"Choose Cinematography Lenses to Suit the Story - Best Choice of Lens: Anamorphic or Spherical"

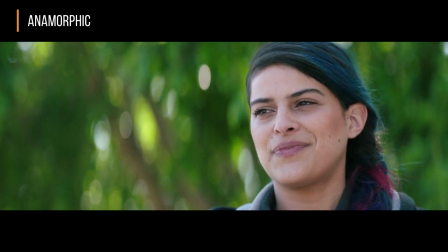1982s
This creates a really nice layer that the DP can use to focus the audience's attention to the subject matter at hand. But more importantly, look at the transition line between the face and the transition line between the background. You note that it's not a really sharp scalpel-like line. It actually almost has a blending nature to it. What this does is creates a kind of natural transition which kind of hides the fact that many digital cameras have an edge sharpening artifact that artificially creates a hard line. And this hard line sometimes almost looks like that image has been cut out and pasted onto a two-dimensional poster. More importantly with the anamorphic lenses because we have a longer focal length lens, our depth of field is a little bit less, and because the anamorphic lenses tend to have a little bit more spherical aberration and astigmatism and coma, we get more noticeable out-of-focus cues, meaning that the transition between our nose to our cheekbone is a noticeable change in focus.
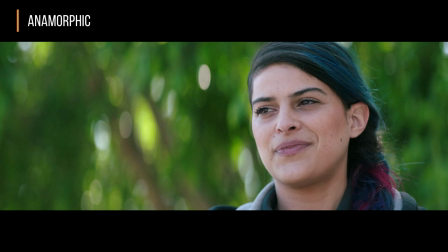2037s
The transition from the cheekbone to the ear is a different amount of focus, and the same goes from the amount of defocus from the hair to the ear. All these add to subconscious layering effects that our brain can recognize saying, oh, okay, even though this is a two-dimensional object, it has the same recognizable depth cues that I would see in a real live 3D object or a statue. So therefore, it must have depth to it.
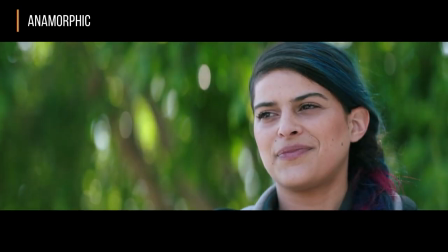2061s
Something that a lot of DPs have recognized when they mention why they like anamorphic photography so much is because I like the organic roll-off. I love the natural softness. I like the way it balances between my foreground and background.
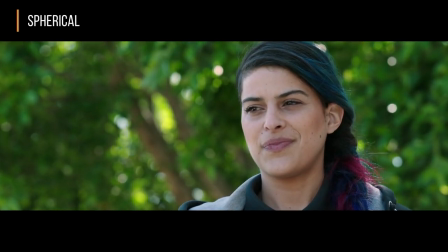2073s
In a contrasting manner, a spherical lens has a much different look than what we had just seen in the anamorphic lens. The background is not as distinctly out of focus, so much so we can make out the details of the leaves. We can see the branches. We can almost tell instinctively if it's a tree, a bush, or even a background poster.
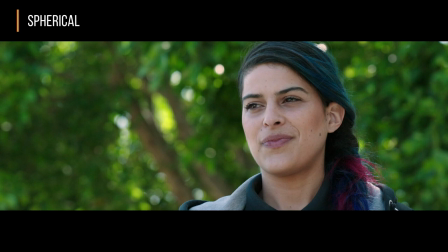2093s
If we look at the transition between the foreground subject's cheekbone to the tree, it's a very hard line, almost to the point where it's scalpel-like, like it was cut out and pasted onto that picture.
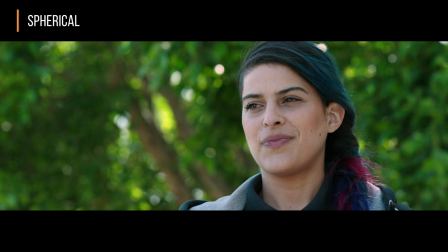2104s
We're not really sure if that's just a poster in the background or if that's a real tree. Now, if we look at the subject's face, we see that the nose, the cheekbone, the ears, and the hair, they're all about the same degree of in-focus or out-of-focus, depending on how you see it. But because of that, it's really hard for our brain to subconsciously determine what's in front of what.
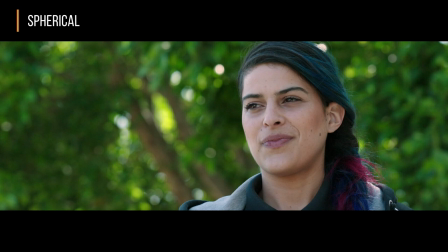2124s
We know the nose logically should be in front of the ears because that's anatomically correct. But if we had an object that's a little bit less familiar to us, we'd have a very hard time of differentiating what's in front of what or characterizing the three-dimensional quality of that subject that we would see it in real life.
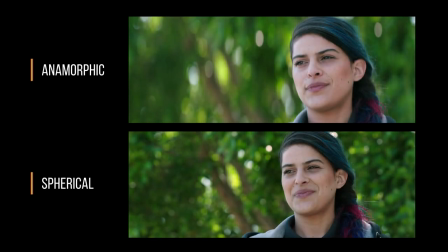2140s
So let's circle back and do a comparison of both the anamorphic and spherical lenses again. If we notice the anamorphic lens, we have a much more apparent out-of-focus background because of the compressed depth of field, the elongated bokeh, and the greater magnification.
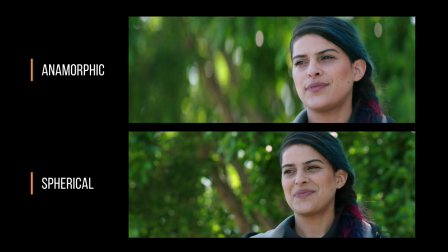2159s
In case of the spherical lens, we have more depth of field, so the tree is more in focus. We can make out what that object is. So in the case of the creativity of the cinematographer, he may use the anamorphic to hide something or to reveal something or to create a distance between the background and the foreground.
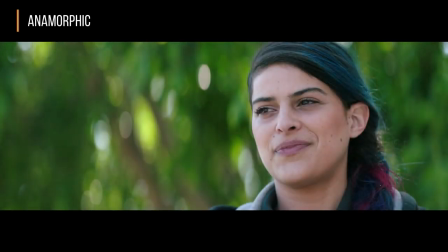2175s
So you can see the organic roll-off of the anamorphic lenses, the fact that they're not perfect, have a very strong use for the motion picture cinematographer because it creates aesthetics and characteristics that can be used very effectively to create the illusion of depth or make something look more glamorous than it really is. Bokeh is the way an image looks out of focus, and quite frankly what's out of focus can be just as important what's in focus. A cinematographer can use the bokeh quite effectively to either hide objects, to make objects stand out, or make things look prettier than they do in life itself. Now, what's very unusual about anamorphic photography is that an anamorphic lens is composed of two different power axes, the non-powered axis and the powered axis. Because we have two different axes, the traditional round bouquet tends to be elliptical. So let's look at a couple of examples.
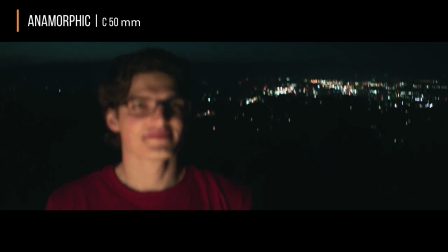2228s
Here we have an anamorphic bouquet using a C50 anamorphic lens, and at first glance, you'll see some of the characteristics associated with anamorphic bouquet. First off is the elliptical shape of the out-of-focus light sources. These are light sources from distant light subjects, probably from buildings or from street lamps.
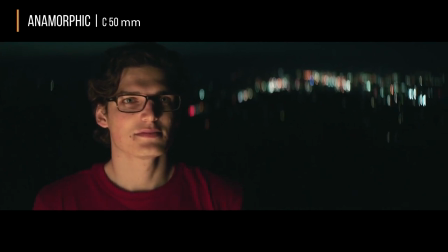2247s
But because the anamorphic process has distorted the light sources, they don't really look that easily distinguishable. This actually creates kind of an impressionistic palette, which is a little bit dappled. It gives you kind of a mystery to what's in focus and out-of-focus.
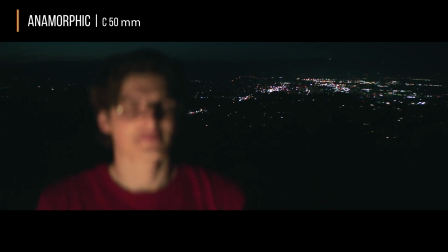2262s
What's interesting, anamorphic lenses transfer the out-of-focus cues from the foreground to the background to a focus rack, bokeh carries to the foreground when we do a focus rack. As we can see in this moving image, the bokeh in the background is very elliptical, has kind of a glimmer due to the magnification.
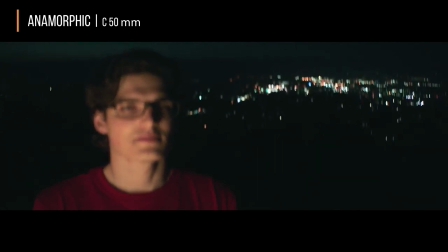2279s
As we transfer the focus, it goes to the foreground. Now the foreground is just as out-of-focus as the background to the point where even Even the distinguishing figures and features of the face are completely decomposed.
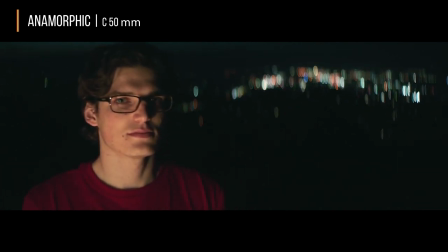2292s
We go back back to the background, we can see that the lights retain their kind of interesting characteristic. And then we go back to the foreground, the same transfers to the face. This is a very unique process that only anamorphic lenses can lend themselves to.
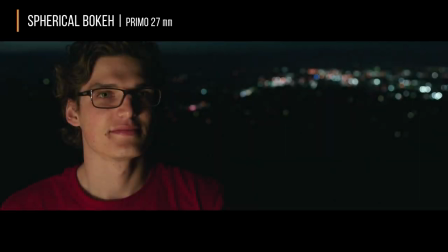2306s
Now when we go to a spherical bouquet, we have kind of a round symmetry to it because the elements within a spherical lens tend to be symmetrical.
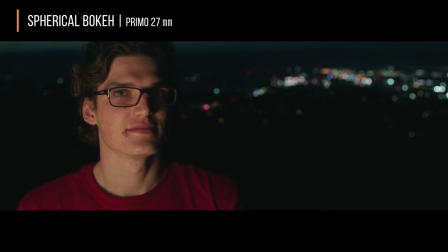2314s
What this does is creates a bouquet that one is more predictable and very easily identifiable. So the shrouded mystery you might want to hide within that bouquet or the out of focus characteristics is lost. When we rack focus to the foreground, the same happens,
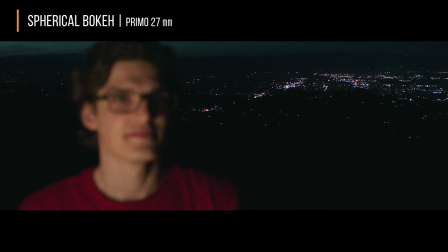2330s
so much so that the out of focus cue is not as apparent or as strong as the anamorphic, and the face still looks like the face. So the ability to hide the face or keep it concealed is not as an effective weapon in its spherical counterpart.
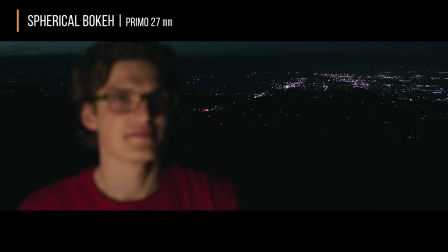2344s
This is partly due to the fact that an anamorphic lens is going to use a longer base focal length lens to get the same field of view. So the depth of field is obviously more crushed. And this lends itself to the bouquet being more dramatic.
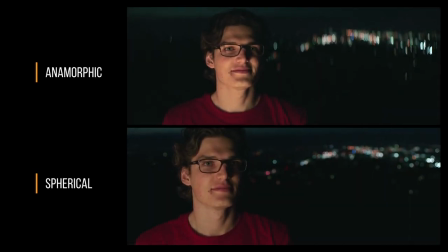2360s
So let's do a comparison of both anamorphic and spherical bouquet. On the top, we have the anamorphic bouquet with the signature elliptical out of focus. And then on the bottom, we have the spherical with very rounded out of focus characteristics.
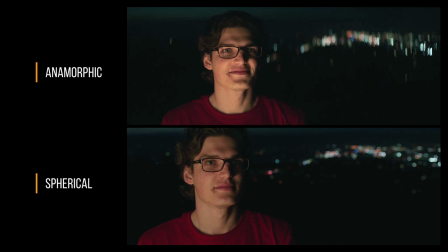2375s
And just at first glance, you'll notice that the spherical bouquet, you can still make out the shapes and possibly what is out of focus. In the anamorphic, it's much more challenging. When we transfer the focus to the foreground, you'll notice the foreground object becomes more apparently out of focus than the spherical.
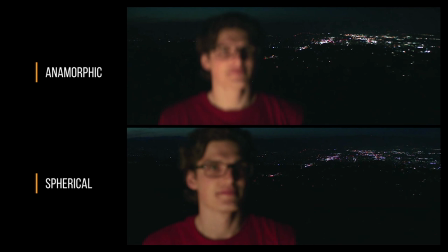2392s
This actually adds a mystery to what is that subject that you're looking at. So the bouquet in the case of the anamorphic, even though it's not a textbook round, anamorphic offers a type of bouquet that's very unique and that cannot be repeated with traditional spherical photography.